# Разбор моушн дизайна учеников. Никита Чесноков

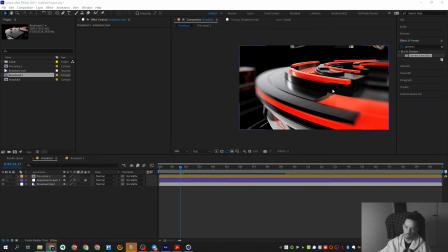соблюдать во многом то есть чё у нас там присутствует в этом стиле очень много
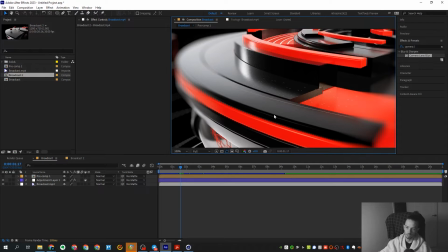отражений на металле можно было взять какую-нибудь hd райку поактивнее чтобы просто
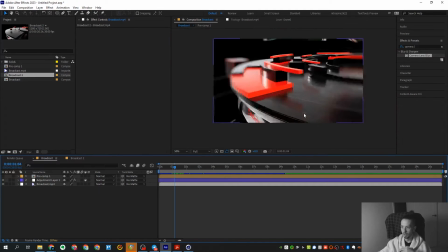отражение были чуть посложнее а там у нас как правило все светится
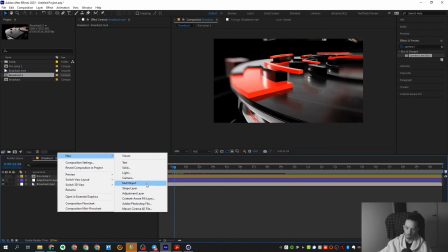вот это вот все что касается на фигачить сверху композа как говорится то есть там
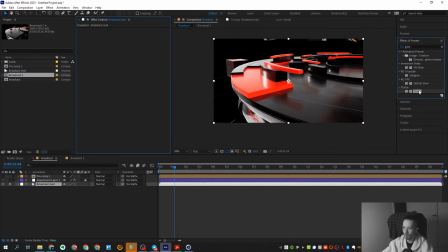у нас все светится какие-то глоу какие-то еще истории то есть вот этой всей штуки здесь конечно же немножко не хватает раз мы говорим про вот этот вот всеми многими любимый брат кастерский стиль
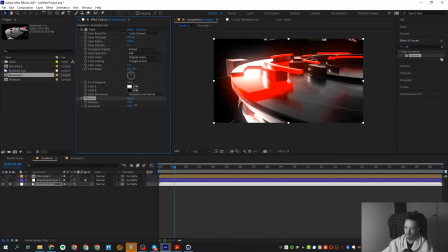как всегда чтобы она права такое было потом еще подсветить то есть вот этого всего здесь а немножко не хватает немножко не хватает
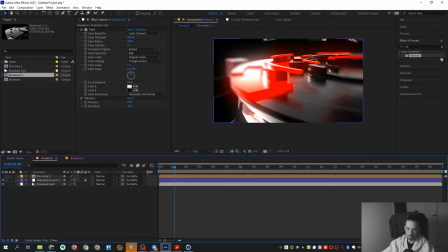и в этом плане она смотрелось бы еще чуть пожирнее само по себе можно тут еще аджасмент, что-нибудь на цветокорить. Если там еще пассы какие-то есть, то пассами можно там отражение понадобавлять.
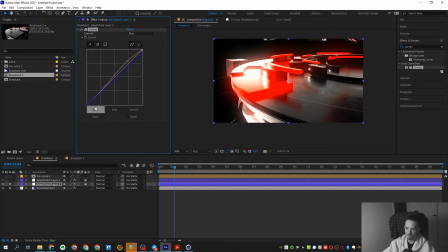Контрастил. Вот это самое. Плюс 50 киношности, как говорил Серкин в свое время.
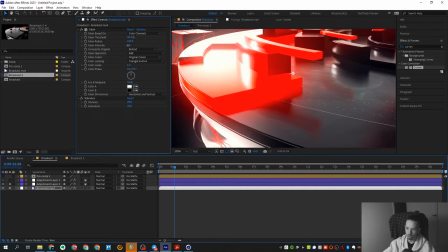Естественно, у нас все пересвечено. Это тоже стиль, как многие говорят.
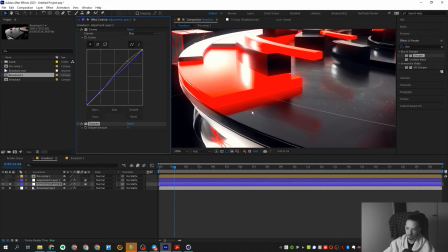Сверху шарф он еще. это все вот
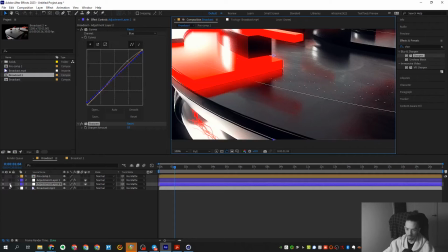чтобы получили прямо такие вот моменты ну и фокус потом на все это дело положил
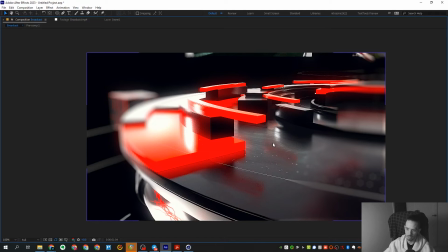понятно что естественно здесь многое не сделаем но как бы какие-то вещи просто можно допилить
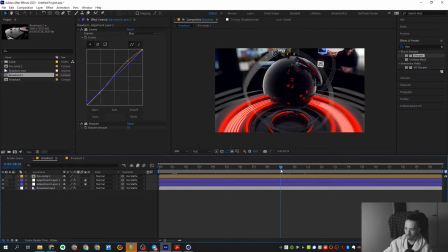фактически вот ну раз уж ты начал эту историю соблюдать то можно так скажем ее допытывать и доделывать.
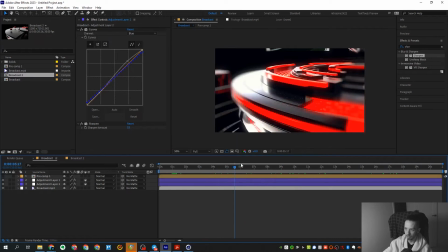То же самое касательно этой сцены тоже можно доработать. Вот этот кадр мне очень нравится здесь делал.
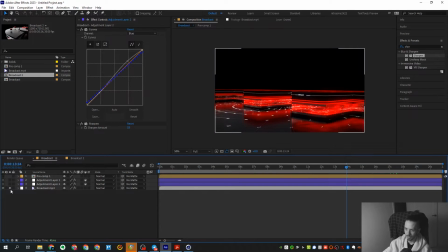Вот. Вот этот кадр с нашим цветокором. Вот так он у тебя был.
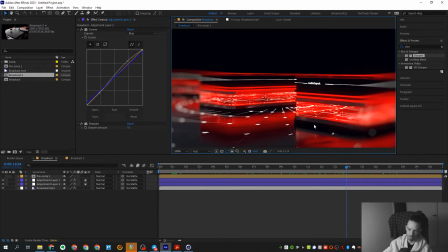Вот. С нашим цветокором он сразу такой более живой выглядит. И выглядит все это дело довольно классно. Смотри, что касается материалов, то уже давно все,
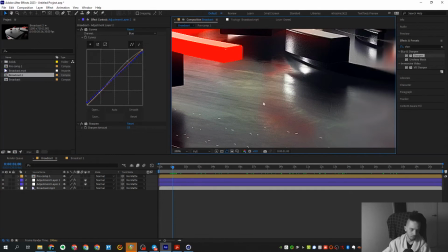ты в принципе тоже здесь используешь, уже все давно заморачиваются над бампом, это прям первостепенно над чем надо париться просто использовать бамп в качестве
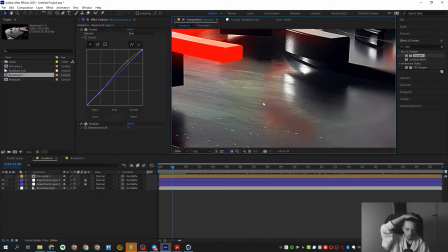основы своего материала в целом ты это здесь сделал, поэтому я тебе просто лишний раз про это проговорить выглядит хорошо и чем больше в целом, так скажем чем лучше структура твоего бампа тем оно, так скажем
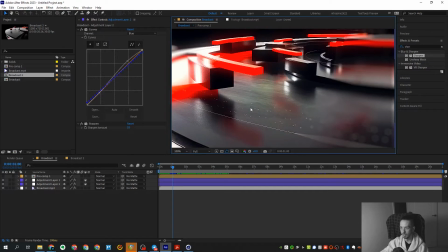выглядит сложнее сам по себе материал ну и в дополнение всего этого еще можно
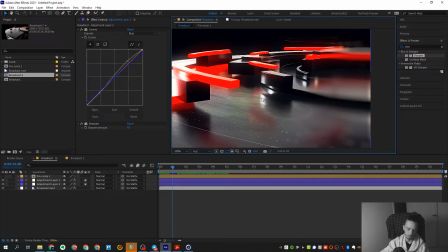конечно стекляшек здесь накидать побольше сразу же погнал этот стиль то можно еще и
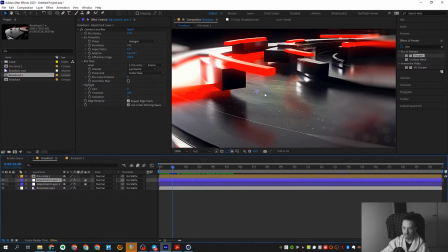стекляшек побольше накидать и тогда будет смотреться естественно еще жирнее еще интереснее еще лучше
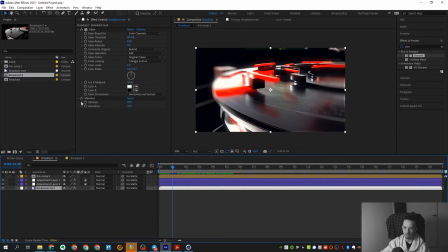тут уже во многом вот это вот эта работа во многом это работа с постобработкой работа с непосредственно какими-то доделками с композом и так далее ведь весь этот стиль И фактически это просто собирание по крупицам различных пассов прямо уже
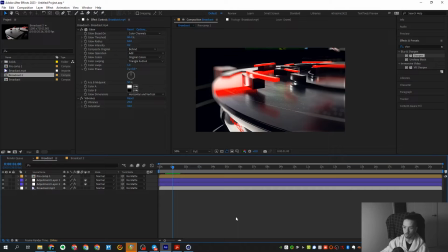в After Effects на композе. То есть если ты посмотришь, что там выходит на рендере и что потом получается, это совершенно две разные работы.
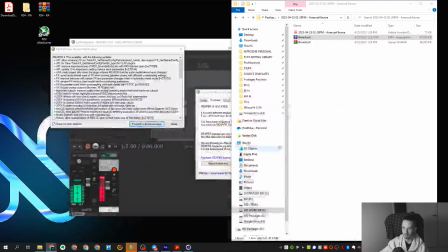То есть здесь фактически просто собирание по крупицам на композе, это основополагающая подобная работа.
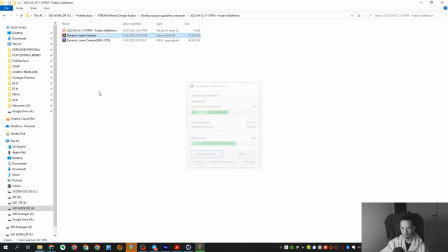Так, идем дальше. Здесь вроде как все. Давайте почитаем записку.
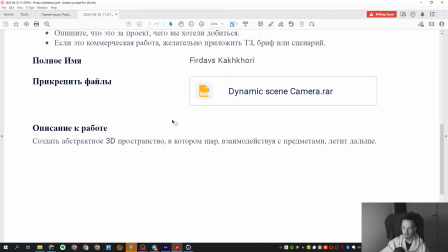Создать абстрактное 3D пространство, в котором шар взаимодействие с предметами летит дальше Ну, давайте посмотрим